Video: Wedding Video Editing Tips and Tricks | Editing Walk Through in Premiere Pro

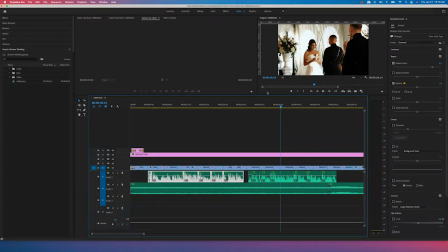So I'll unmute that and make this a little larger so you can see.
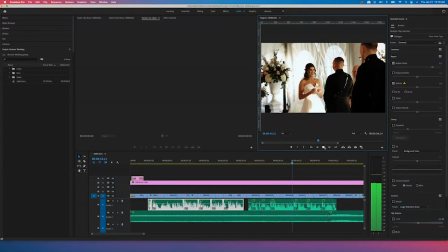Than just my partner. You've been the best friend I've ever had.
So you'll see there, I like to include that.
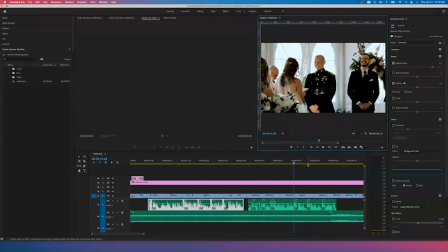If you are going to include audio, it's nice to be able to show the person who is speaking. I encourage you, if you are going to have someone on camera with their lips moving, to make sure that you have that audio. Otherwise, it does look a little bit strange to, you know, show someone speaking at a ceremony and have just music or lyrics or unsynced audio in the background.
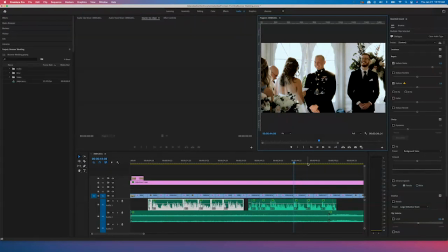So anytime you're showing someone speaking, please try your best to have that audio synced up with the visual. And then after I finish the ceremony here, let me mute this again.
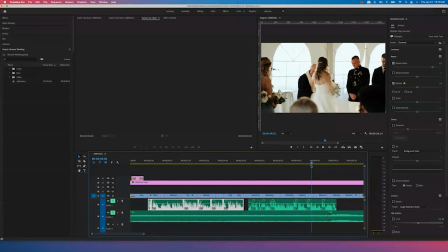I have some additional shots here of the ceremony and from different angles.
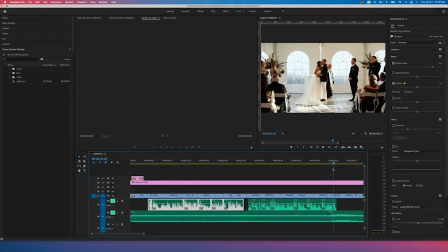And then here they have their kiss, and her vows end right around the same time. And then I actually have added in music that has lyrics. So as the audio, the spoken audio fades out, I transition in, you can see here,
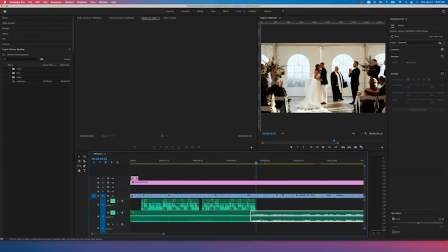I've jumped from the instrumental version of the song to the version with lyrics, and you'll see those pick up here as I press play.
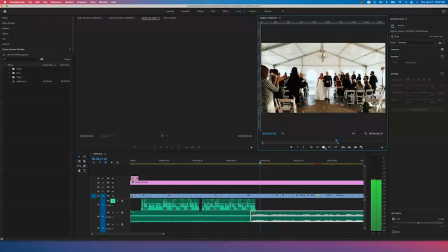So much brighter.
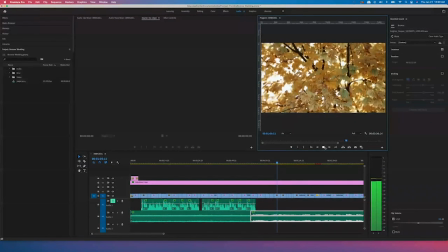The colors so much deeper.
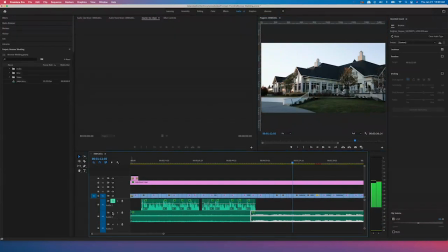Okay, so with that, I just like how it kind of flows into the reception and a different part of the film. Also, if you'll notice when I did play that back, I have tried to transition right on the beat of the music with these B-roll shots of the reception.
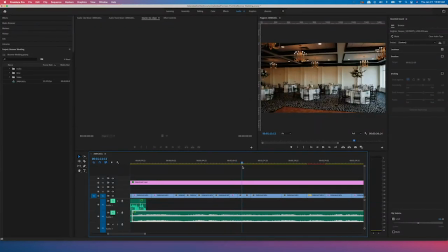So we go from the cake to the tables to the venue, and then an outdoor shot of the venue, and then I'll go right back into the couple.
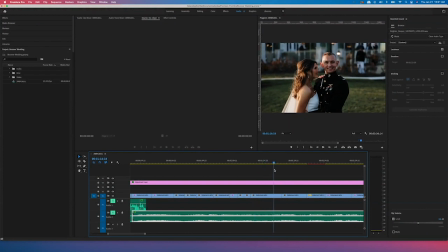This is after their ceremony. They look so happy and in love. And again, this is still going to be the music down here at the bottom that has lyrics. So it does give that additional source of emotion. I really like to include lyrics whenever they align with the couple or the family or the brand that I'm shooting.
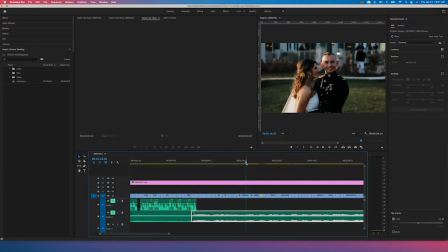And I also like to include audio as much as I can. I think it brings a lot of emotion and really just adds to the quality of your film. So here we have some family shots.
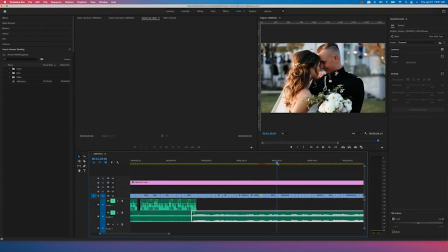And you'll see, again, just hands, bride and groom, little details, trees.
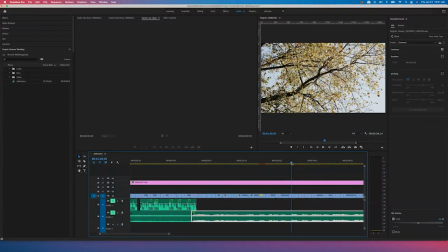I can't say enough. I know it sounds silly to be out shooting trees when you're at a wedding day, and I don't think you need to be spending a ton of time doing it,
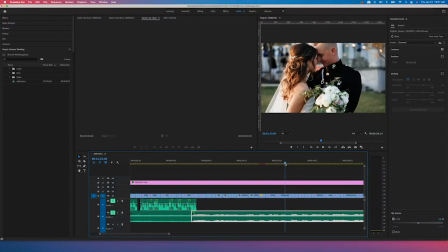but having these little shots to just put in between something like an intimate moment here and then something a little more casual where
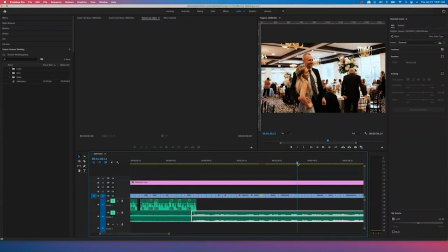it's showing people taking pictures at the reception, it just provides that transition so doesn't feel as harsh.
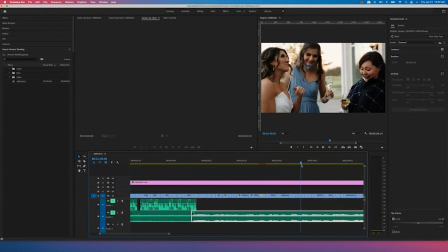You feel like you're going somewhere different from this to this. And then show the bride and her friends at the reception, family.
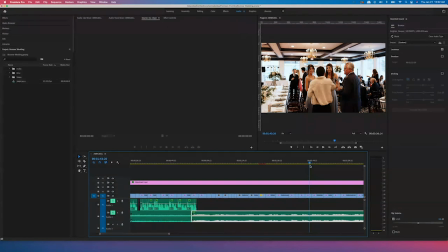I really try to highlight family anytime I can. I know weddings are one of the most important events in anyone's life, and having your family present there is so valuable.
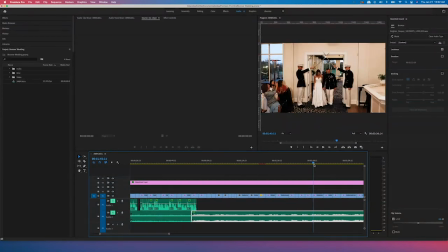And being able to look back on these memories, especially with older family members, can be so important and so valuable. You'll see here they did a ceremony where they walk into the reception. He is in the military, so they wanted to have these details included.
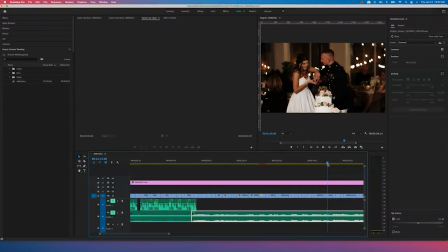They also cut their cake with a giant sword, which was super cool. Here you'll see maybe a little bit of a jump. Oh, I didn't do a jump cut. Okay, here you'll see, instead of doing a jump cut from here to here, which is, it just took them a long time to get from cutting the cake to eating the cake and laughing.
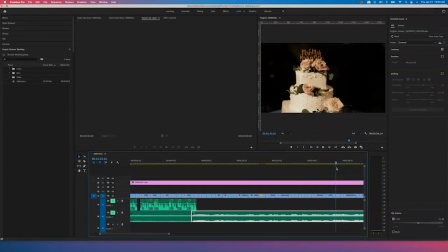So in the middle, I've just included a little B-roll shot of the cake itself. It was so beautiful. And it just gives this opportunity to get to this additional moment where they're being silly and smashing the cake.